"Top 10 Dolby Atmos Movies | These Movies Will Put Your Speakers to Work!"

It's a classic with a ton of cool effects and great scenes. When Warner Brothers remastered it, they decided to add Dolby Atmos sound effects, and it did not disappoint. I'd bet most people have seen this movie at some point in their life, but if you get the chance to watch it in a high-quality Dolby Atmos setup,
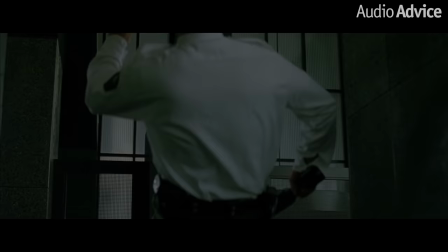[4:23]
I promise it feels like you're watching a completely different movie. The scene we recommend is the obvious lobby shootout scene.
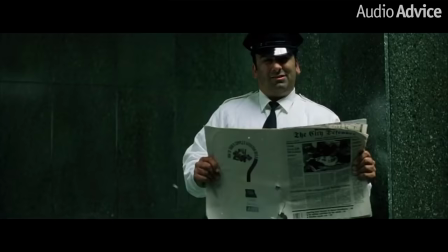[4:30]
It has amazing sound effects and it's just outstanding.
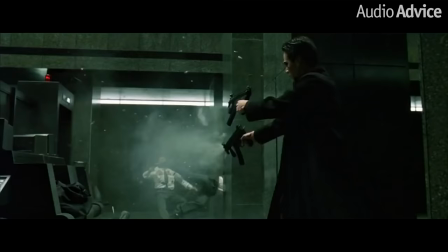[4:33]
If you want to show off your new Dolby Atmos setup, just start the movie from this scene and enjoy all the bullets flying right by your ears. Movie number four is A Quiet Place, and more specifically the scene where Emily Blunt gives birth. Now John Krasinski made a super fun movie that has a lot of great thrills and performances by every actor and actress.
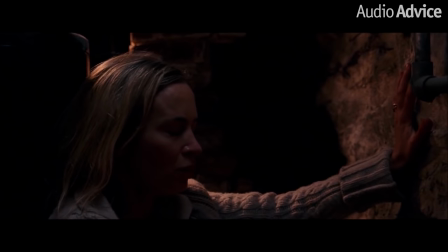[4:51]
The family must stay quiet in order to survive, which gives the entire movie an eerie feeling of silence during many scenes. When Emily Blunt gives birth, she has to stay completely silent and make her way upstairs to a bathtub so the monster doesn't detect where she is. You can hear every breath she takes along with the powerful footsteps of the monster creeping around below her.
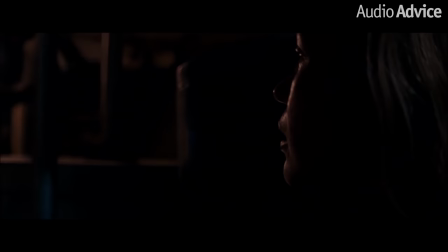[5:11]
It feels as if you're there with Emily and you can hear the monster moving around in the Atmos channels just waiting to strike. I have to say when I watched this movie without Atmos it just wasn't the same. The way the monster's clicking sound effects crept over my head had me checking my back to make sure there wasn't an actual monster in the room with me. It was just so realistic. The entire scene is so quiet yet so powerful and it's a great example of how Atmos can increase how immersive a movie can be without being a thunderous loud scene. It's a really fun movie and I totally recommend watching it with Dolby Atmos. Movie number three is A Star is Born. Specifically go listen to the song Shallow. Originally Bradley Cooper was skeptical about using Dolby Atmos in this movie.
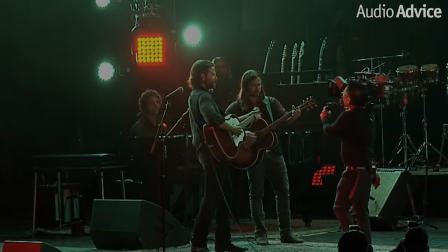[5:54]
They decided to test the movie with a Dolby Atmos mix and Cooper was blown away when he heard the dramatic difference in Lady Gaga's vocals during the shallow performance.
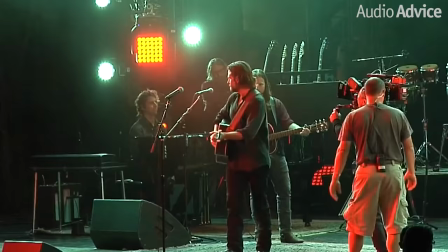[6:03]
Cooper and Steven Morrow, the sound director, worked closely together to create a vision for where the sound would be in relation to the camera movement.
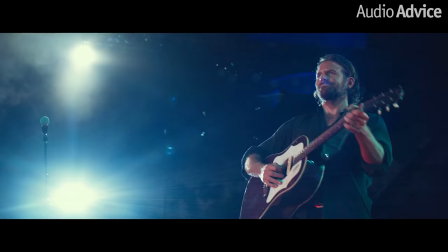[6:11]
So if you were to move closer to the drums you'd hear them a little louder versus the electric guitar, Morrow said. I've seen this movie a few times before without Dolby Atmos and the performances will still rock your room and make you feel like you're actually really watching it live.
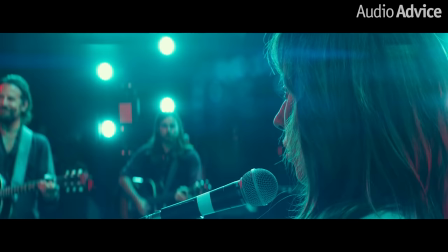[6:25]
But adding that extra dimension made me feel like I was actually on stage during the performance. It has to be one of my favorite musical Dolby Atmos performances. Coming in at number two is gravity, specifically the opening scene. Now gravity takes place in space where astronauts have their mission interrupted by orbiting debris from a Russian satellite that exploded. The opening scene is quiet with some good dialogue that changes with the camera angles and really makes you feel the movement of George Clooney as he circles Sandra Bullock talking to everyone through his radio.
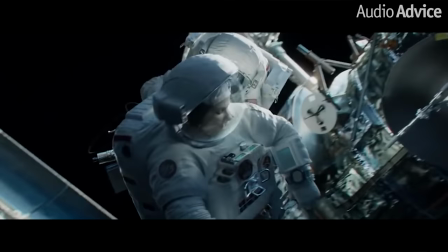[6:56]
It settles you into the openness of floating in space. Now when debris start flying toward them you can feel these and hear these pieces go
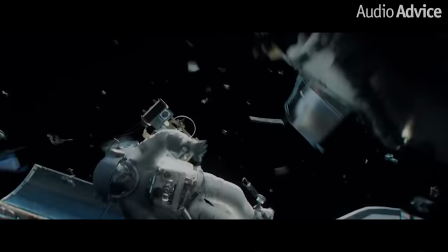[7:04]
by and impact the ship in such a realistic way that you almost think you're floating around with them. The entire sound design is absolutely incredible in this movie and it's a brilliant use of Dolby Atmos that puts you right in the middle of outer space. And finally movie number one that we love to use is Ready Player One. One of our favorite scenes to test out in a home theater is the first race scene from Ready Player One. We love this one because if you've never experienced Dolby Atmos, it makes it really easy to locate and see how the sounds move.
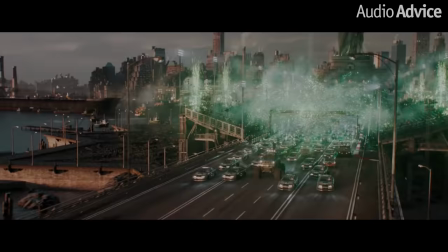[7:32]
The race is loud, chaotic, extremely fast-paced.
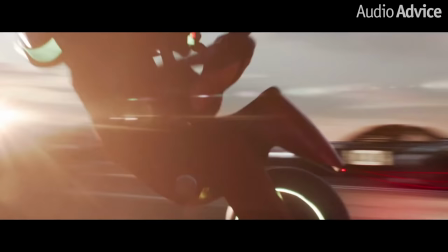[7:35]
With so much happening all at once, it can be hard to hear every detail and you just end up feeling overwhelmed at the end of the powerfulness in this scene. But by utilizing object-based Dolby Atmos, they created a way to feel each piece of the action in different parts of the room and they did an amazing job.
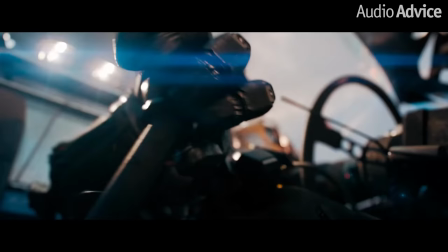[7:52]
It's absolutely incredible to watch. I highly recommend go watch Ready Player One. Now if you have a favorite movie that didn't make this list or a favorite scene go leave it in the comments below. We'd love to discuss and see what your favorite scenes are and see if we can add some new ones to our list. At Audio Advice we build, design, and install personal home theaters in homes nationwide.